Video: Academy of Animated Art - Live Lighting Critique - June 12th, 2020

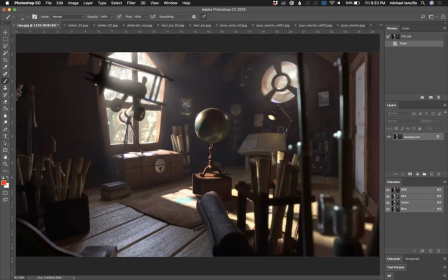(28:20)
And I think it has something to do with this globe. So let's kind of frame everything around that a little bit. So push some stuff over here. Allow a little bit more light wrap around here on the, on the globe. And something that might happen, cause this often happens with a perfect spheres is you'll get,
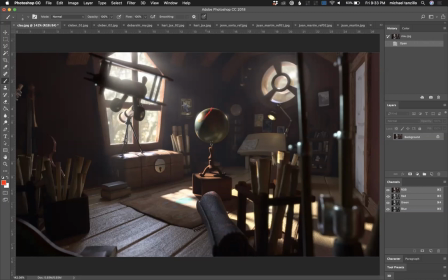(28:36)
you kind of start to see it here, like see this perfect line that's going down. The way that I eliminate that is a process that I call, it's a key and a key wrapped light. And the way that it works is you have the main key light that's kind of coming in and hitting kind of like where this is.
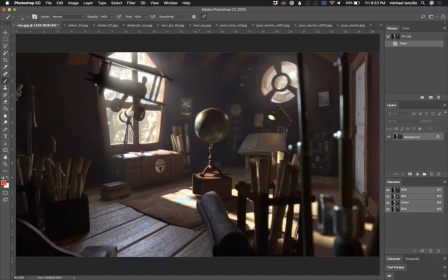(28:56)
And let's say that this has a value of one. What I would then do is take that value down to like 0.7 and create a second light that's wrapped around that comes that comes wrapped around here a little bit more so it wraps around the front of this a little bit i i turn off the specularities because i don't want two
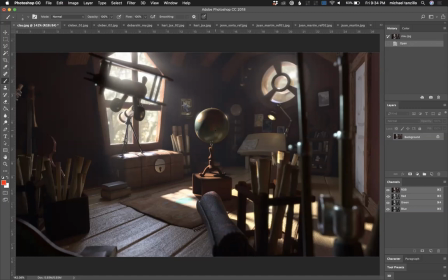(29:16)
specular highlights and i take the value and make it about 30 percent of what the uh that main key light is and the second light i call it a key wrap because it hits the because so what it does is allows the more intense key light to create what we're seeing here but
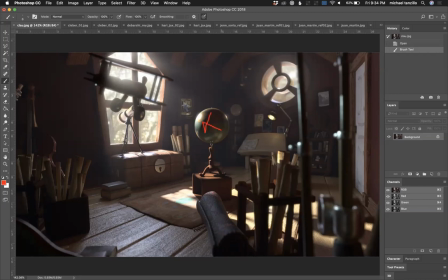(29:33)
that second light just kind of takes this line and expands it out this way so it's like a softer transition between the two things i hope that makes sense um and then for you uh watch out for these these bright highlights in here i would just kind of like make sure that those
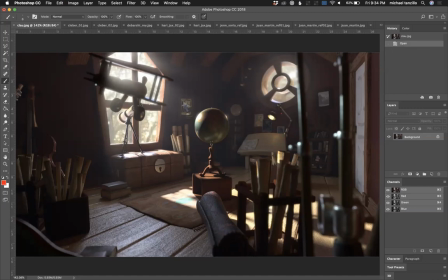(29:52)
are toned down a little bit i would this is something else with this scene is that uh this lamp let's either make it on let's make it off because right now it's kind of living in the in-between world of being on but not really lighting up the table a lot and not
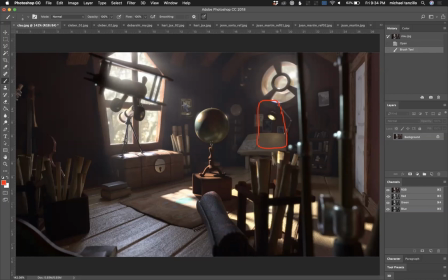(30:09)
really serving a purpose to the mood or directing the viewer's eye for the shot so i for me i would i would almost turn this off um and then allow this globe to get brighter allow the background to stay dark back here to really kind of focus this bright over dark get some
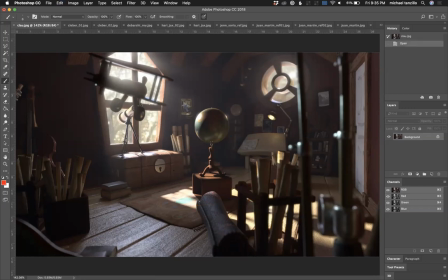(30:26)
specularity into this wood here because that's looking a little diffuse and dark watch out for this painting uh this print getting too bright and allow that to sit back into space a little bit more and then i think i think you're you're really on to something i think you've got something really good
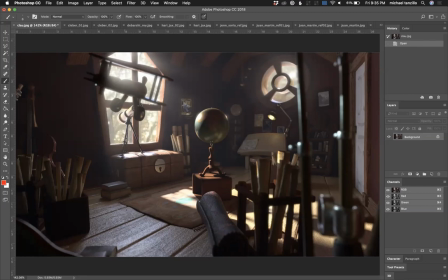(30:43)
um i'm looking at the spec here on the ground it's a it's nice it is a little broad though it would be nice to kind of pull that in a little bit and make it a little tighter um yeah i think i think that would i think that would help out a lot
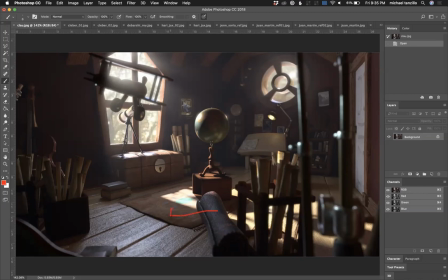(31:01)
so make the story all about the and maybe clear this this rug away just like so it's like in here instead so everything kind of frames up around this globe but that would be that would be my thought there um yeah oh hey hey juan lopez
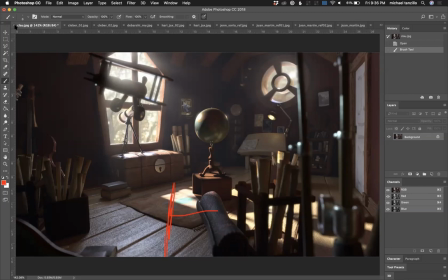(31:18)
welcome here all right so
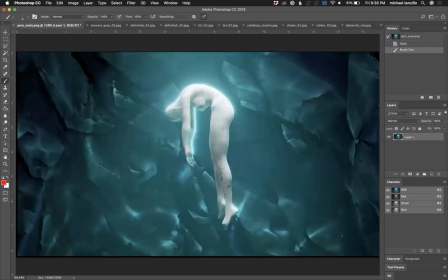(31:24)
let me go here okay so now we've got jen um so jen had this and had it animated uh i think it's looking really i think it's really cool um the animation was pretty short
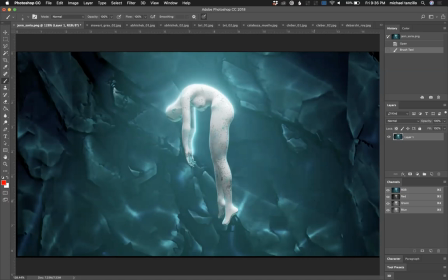(31:39)
so i i if you were going to do that i would i would i would recommend that you extend the frame range you guys can see it in the in the group channel but it's basically just the caustic light is kind of um is moving in the background i would recommend putting in
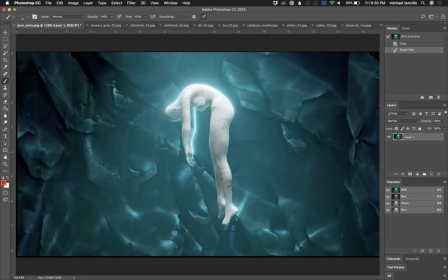(31:52)
some floating particulates uh you can do that in 2d space in the uh in like a composite or something to make it feel like it's more underwater underwater stuff also has like light rays coming through the ceiling so the ceiling coming down from the top of the water so just like some uh
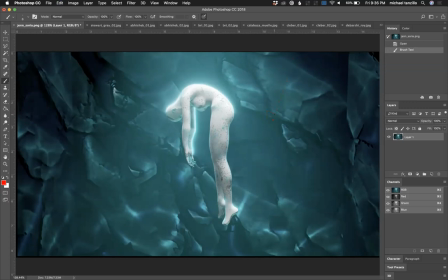(32:08)
some like broken up light rays coming down this way and then in turn the character
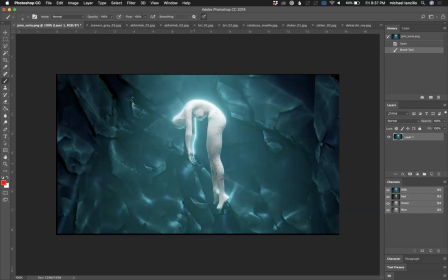(32:18)
is a tricky one because i can't tell if the character is self-illuminating or if it's picking up the light if it's self-illuminating then i think it's fine if it's picking up the light i would like to see more pronounced rim light on the back from like a top down and allow the underside to get a little bit darker um but if it is self-illuminating
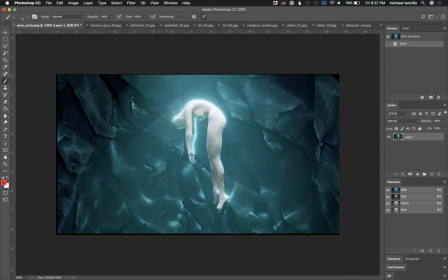(32:35)
then i guess the only thing I'd really want to see is a little bit more of the influence on the surroundings back behind it. You can also vignette this in a little bit more by kind of darkening around the edges and zeroing in. I can hear.
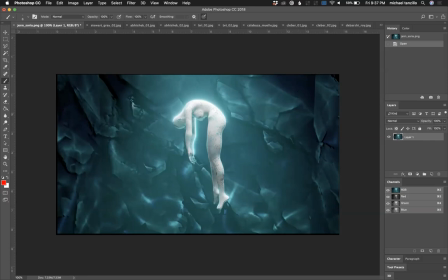(32:56)
And watch out for, there's some sharp shapes back here. I don't know if you can see this like that. Just like watch out for those and kind of softening those up a little bit. um and watch out for these very very darks in here and back
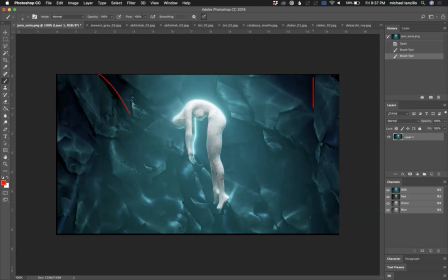(33:10)
over here just because underwater scenes are the way we talked about aerial perspective before underwater it gets super murky super super fast and you wouldn't see those um very uh very dark values in the background there so
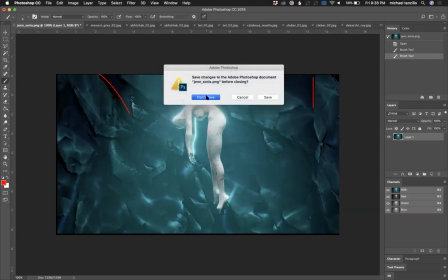(33:26)
that would be my advice for you jen all right oh and you are very welcome clow
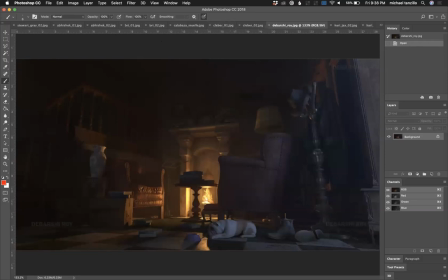(33:32)
my pleasure to help out um okay so this popped up so uh debar she a good start here i like the two uh color uh
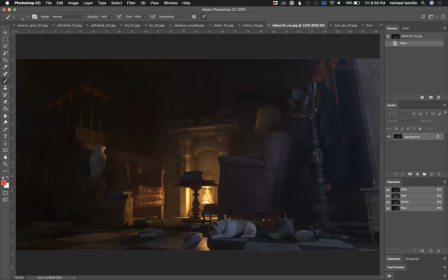(33:45)
the two light sources we've got the outside light coming in we've got the fireplace light coming here i usually say to make one more dominant than the other so i think this fireplace is kind of dominating up the one thing about it overall is i feel like we can get some more like
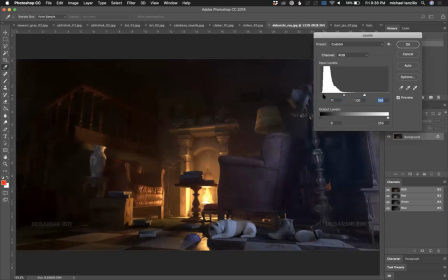(34:01)
we can really push some of these like push the contrast on it overall kind
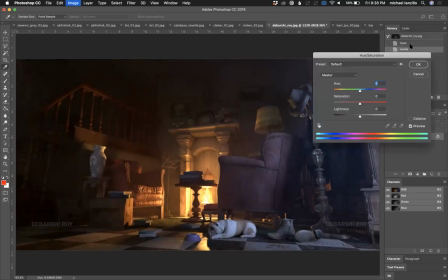(34:10)
of into this region here and whenever i do that the saturation gets a little little little up so we're going to take that back down um and so i think i think that that would be the biggest the first place that we could we go to help this out because like it looks a little bit too dusty overall um and then
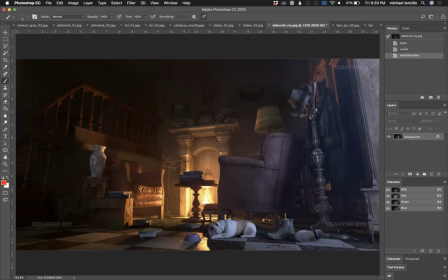(34:32)
let's take a look here i love these wrinkles like these specular highlights hitting those wrinkles on the front of the couch i think that's looking really nice i would like to see some more of that here on this um maybe especially on these rivets um although this chair is a little old and
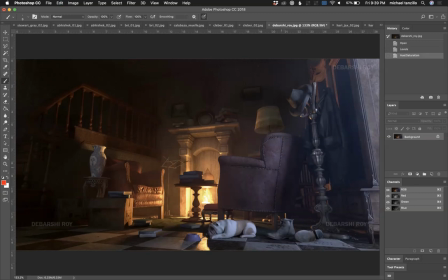(34:49)
dingy i think that you can still hit them up with uh with a little bit of spec here and there there's some values in here the hat the coat rack and the boots are all very very similar in tone and they also feel
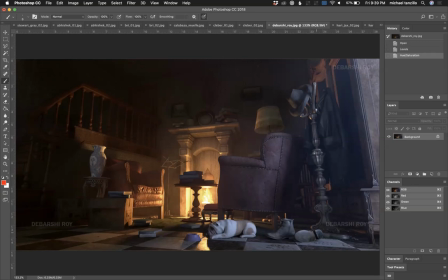(35:05)
um because what's happening is we've got blue light coming in and hitting their warm warm tones and they're all just kind of getting grayed out a little bit so i'd like to see see if we can mock that up just real quick um oh i
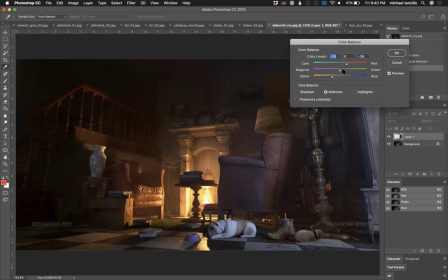(35:25)
have some blues in there so what i'd like to see is for them to kind of return a little bit to their hero colors in here um so that because right now they're just not feeling like the things that they are
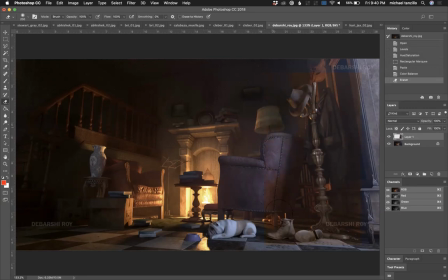yeah so something kind of like that for those guys in there um and maybe even on this chair too i mean maybe just like overall this light can uh can come down in coolness a little bit
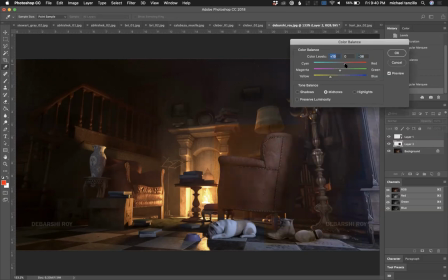(36:06)
because i think i think it may be hurting us more than helping us in some ways